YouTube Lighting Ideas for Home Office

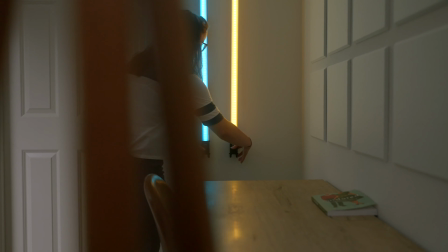0:00 In this video, we're going to show you how we get this main YouTube angle. Everything from the camera and lens, to the composition, the audio, and the lighting.
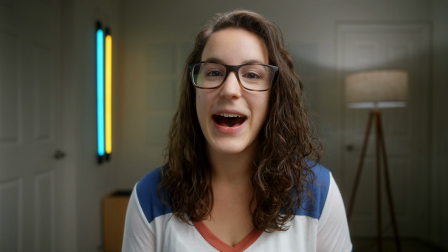0:08 Oh, and if you're a returning viewer and wondering where Martin is, I'm filling in since he has some other important things to attend to.
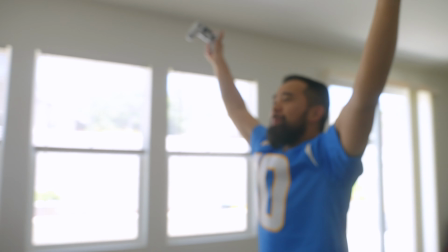0:16 Here we go. Oh. Touchdown, baby! Oh, yeah!
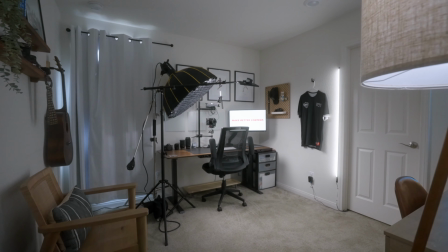0:23 Our office is a small 10 by 10 foot room,
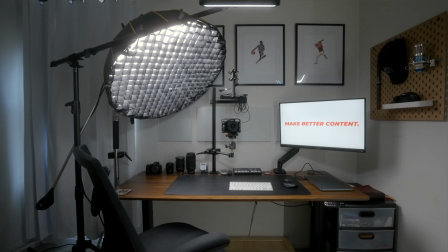0:26 so one of our main goals was to place the camera as far away from the background as possible to get more depth while minimizing the footprint of all the video equipment.
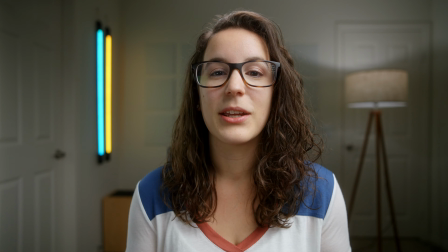0:34 After trying a few different angles and setups, we found that we could accomplish this goal by mounting the camera to our desk.
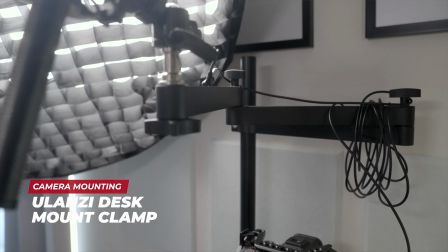0:41 This is the Ulanzi camera desk mount clamp that comes with the extension arm, and we use the extension arm to boom the microphone overhead.
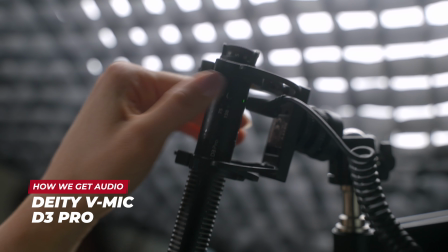0:48 Our mic is the Deity V-Mic D3 Pro, and it's plugged straight into the camera.
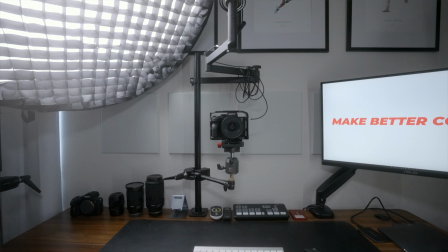0:53 Then we have this contraption that allows us to mount the camera and get the angle that we want.
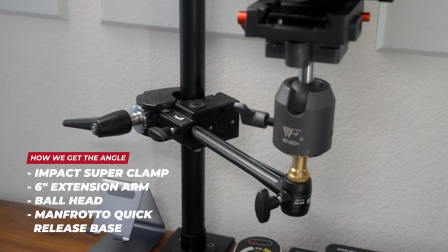0:57 This Manfrotto quick release base is on top of a ball head, which is attached to an extension arm.
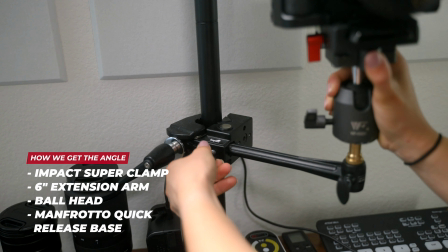1:02 And that extension arm goes into an impact super clamp, which is then clamped to the pole.
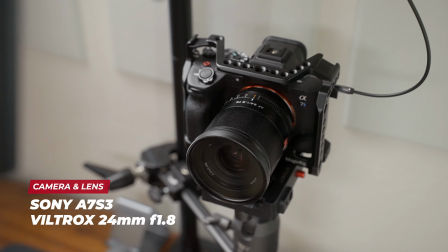1:07 Our camera and lens of choice is the Sony a7S III and a Viltrox 24mm f1.8.
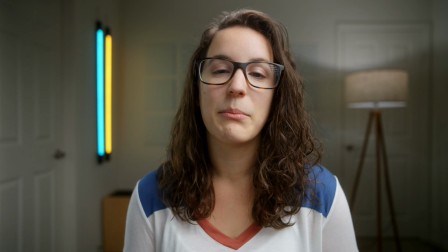1:14 We love the a7S III, but the lens is what we want to focus on in this video.
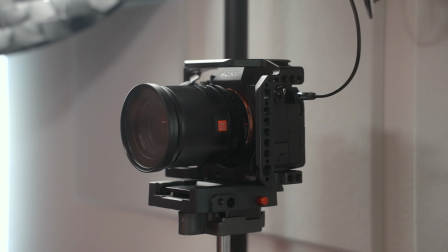1:18 We use a 24mm because the wide angle makes the space look bigger and allows us to include just enough of what we want in frame,
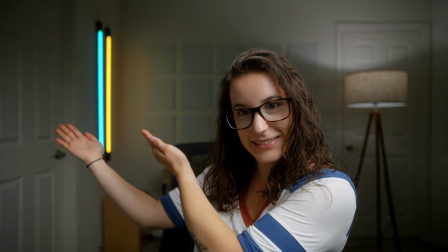1:25 while at the same time being able to blur the background more with the 1.8 aperture.
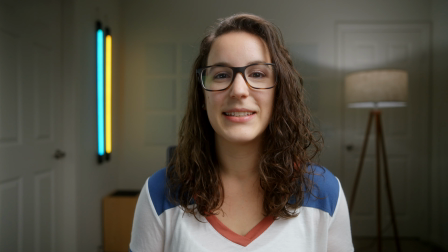1:30 And now onto the lighting, and we are actually using 6 different lights to get this shot. To help demonstrate what each light does, I'll turn off all the lights except for my key light.
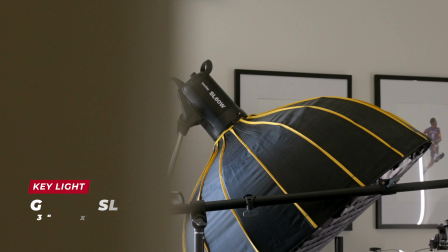1:39 Our key light is the Godox SL60W with a 34-inch softbox.
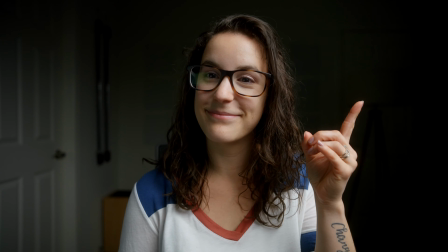1:45 This creates a really nice, soft, daylight balanced light on our faces. We've also placed the grid on it so we can prevent the light from spilling onto the background.
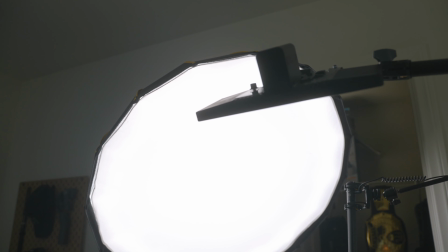1:53 We've strongly recommended this light in the past because it's relatively inexpensive at $130,
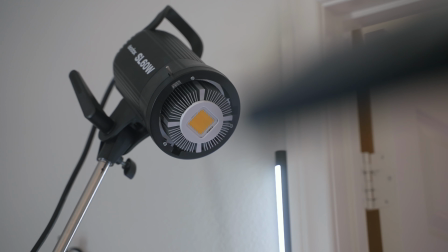1:58 has great quality light, and has a Bowens mount that allows us to attach things like the softbox.
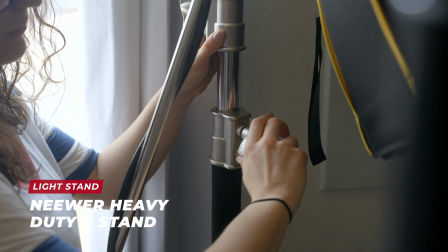2:04 With no space behind the desk, we're able to get the light at a perfect angle with this newer C-stand and boom arm.
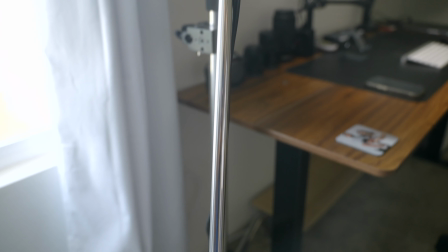2:10 But the best feature on this stand is the DIY bumper we added at the end.
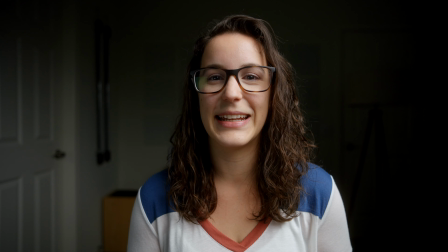2:14 It's made of old boxer briefs and gaff tape, and it's definitely saved our kids from some pretty bad accidents.
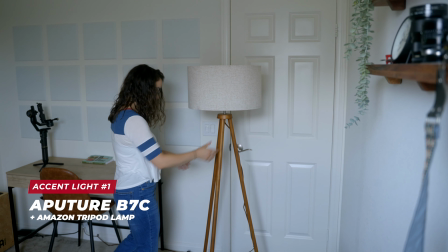2:21 Next is this Amazon tripod lamp with an Aperture B7C bulb inside.
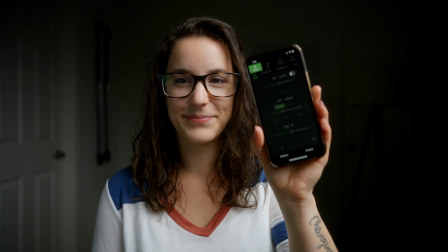2:26 We love this bulb because it can change to any color and we can control it remotely with the Sidus Link app.
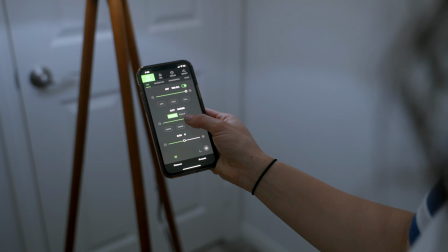2:32 This light serves 3 purposes. The first is that it's a practical light that helps raise the overall ambience of the room.
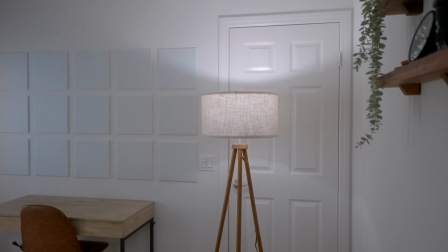2:38 The second is that it just looks great in the room and on camera.
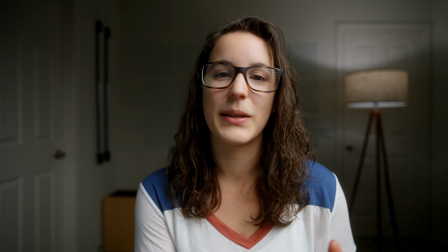2:42 And third, it helps our key light look more natural because it's placed on the same side and is also daylight balanced.
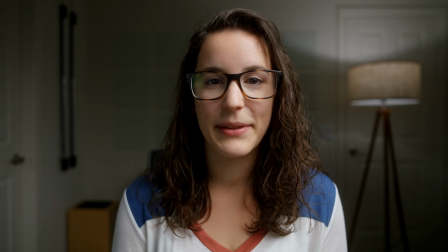2:48 And our lamp light actually does the same thing for our next light, which is our hair light.
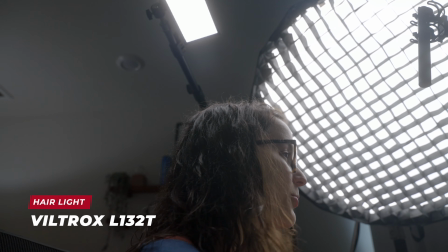2:51 For this, we are using an old Viltrox LED light that is bi-color, and we have it set to daylight balanced.
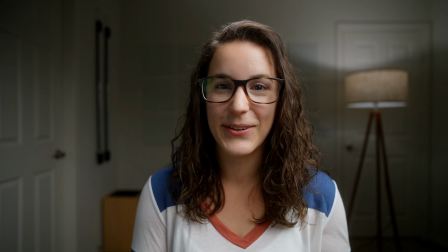2:58 This was actually the very first light we bought years ago, and it's just been sitting in the closet unused in a bag.
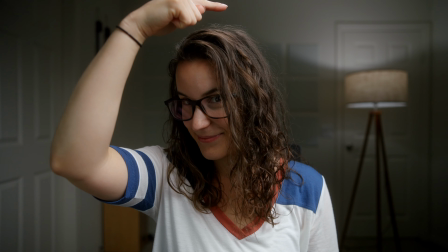3:03 But now it plays an important role in creating more depth and helping separate me from the background.
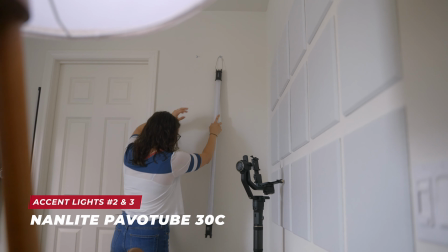3:08 Our next 2 lights are 4-foot Nanlite pavo tubes that are hanging on some anchored screws.
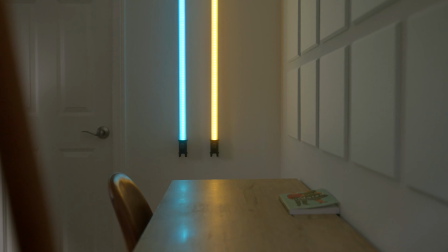3:14 We use these just to add some fun pops of color in the background and also as color contrast so that it's not all just one tone.
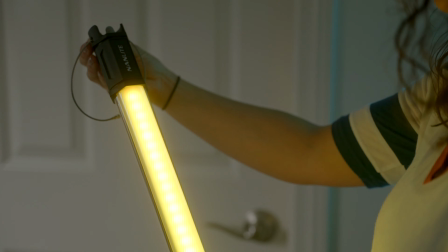3:20 We can change these to any combination of colors and it really adds to the overall interest of the shot.
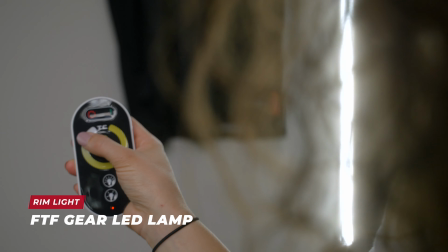3:25 And our last light is this LED rod that is acting as a rim light to also help separate me from the background and add more dimension.
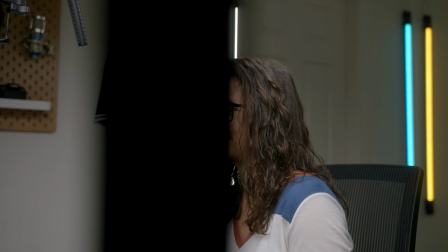3:33 This is actually an LED floor lamp, but we took it off the base and taped it to the wall so it's out of the way.
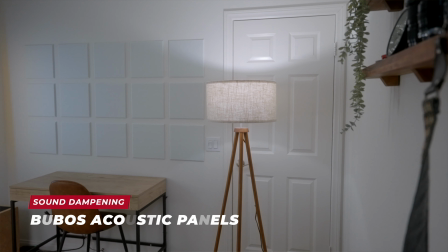3:38 The last thing I want to mention are the sound panels on the wall behind me. It not only helps with sound treatment, but it adds some texture to the background that might otherwise be kind of flat and boring.
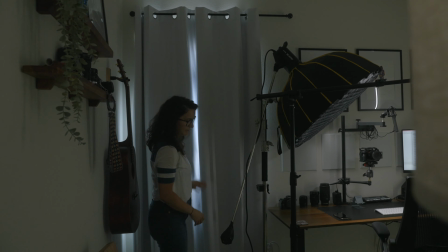3:47 We also added blackout curtains and turned off the ceiling lights so we have full control of all the lighting.
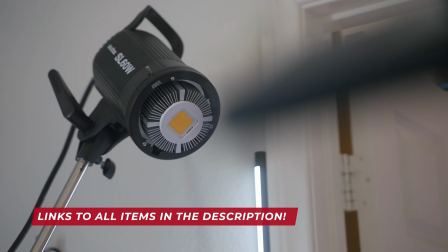3:52 All the items mentioned in this video are in the show notes below if you'd like to check them out.
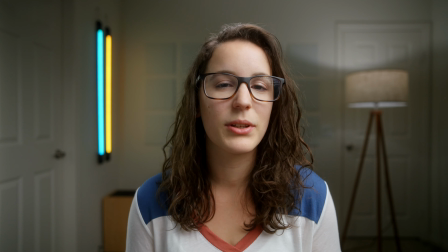3:57 Now, it's fun to use all these lights, but you really don't need all this equipment to get a great looking shot.
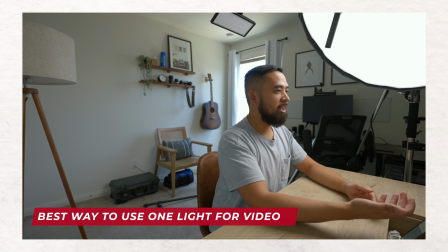4:02 We recently made a video on how to get great looking video with just one light. If you want to check that out, click the end card right here.